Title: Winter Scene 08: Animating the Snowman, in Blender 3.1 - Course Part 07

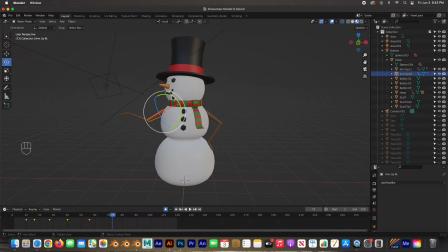753s
Very slightly. Just what they call a still hold, where it's not moving, but it's moving. Let's see what that looks like.
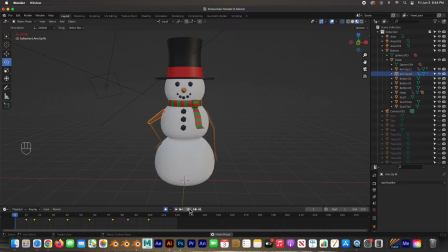There we go. You know, it kind of moves and it gives it a little bit of a little bit of motion. And it, see, this hand is not a big deal. It's resting.
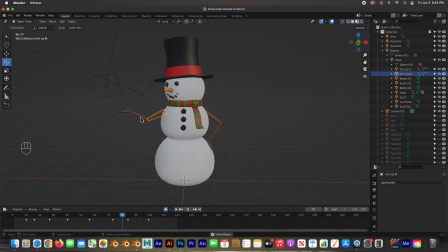786s
But this one, this hand is up in the air, so he's having a little bit of trouble just keeping it up there. And that's what it's called, a still hold. So let's just open up everything else, guys. I had everything hidden from our last scene. Boom, everything's there.
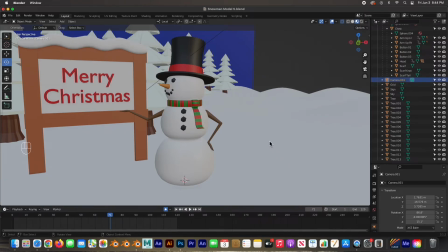805s
Let's go to the camera and hit zero. Let's hit play.
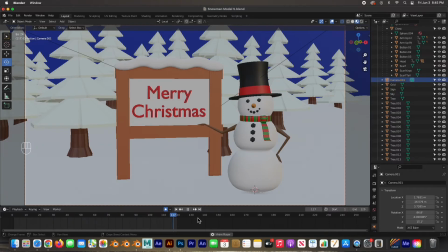815s
And so there it is. Not a big deal. I am going to make one tiny little adjustment that I don't like. I'm gonna move this tree either behind him.
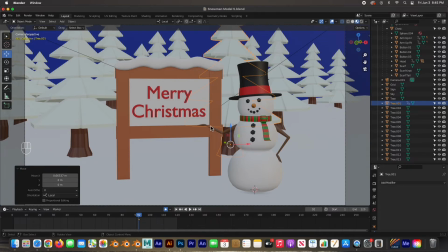830s
I just don't like that the contrast there. It's the hand is kind of too much of the same color. I think I'm just gonna put it out here.
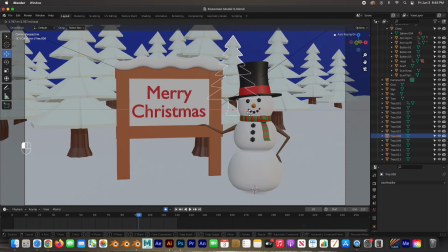And there. Let's look at it. Oh, there he goes. He's presenting the sign and he's happy about it. Hey guys, that is it.
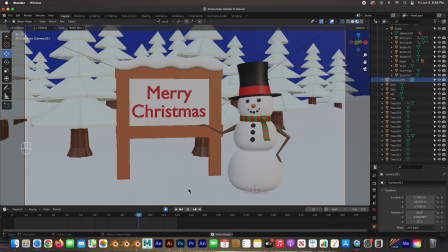860s
We've animated the character. We've modeled it and we've rigged it using the parenting method, and now we've just animated it. And it was easy. And that proves that you can do a character easy, use the parenting method, and you can animate a character very, very easily.
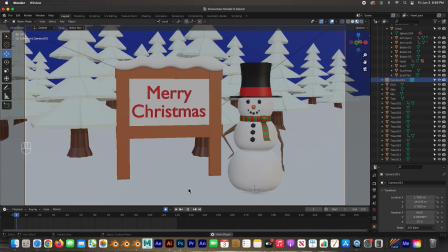878s
It's kind of an alternative to using armatures. I'd like to do a course on doing a character all the way from modeling to rigging to animating, but that is in the future. Let me know in the comments if you'd like to see that. Our next video here will be the particles.
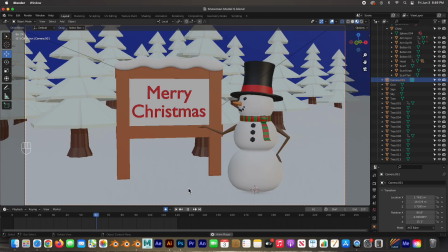895s
We're going to create snow and make it snow. And so we're going to do the particles, and then maybe lastly, how to render this into a movie.
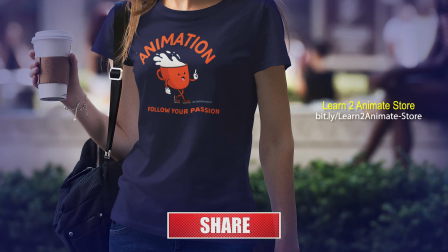906s
Hey guys, if you liked the video, go ahead and hit the like button and subscribe. And I will see you on the next one. Thank you guys.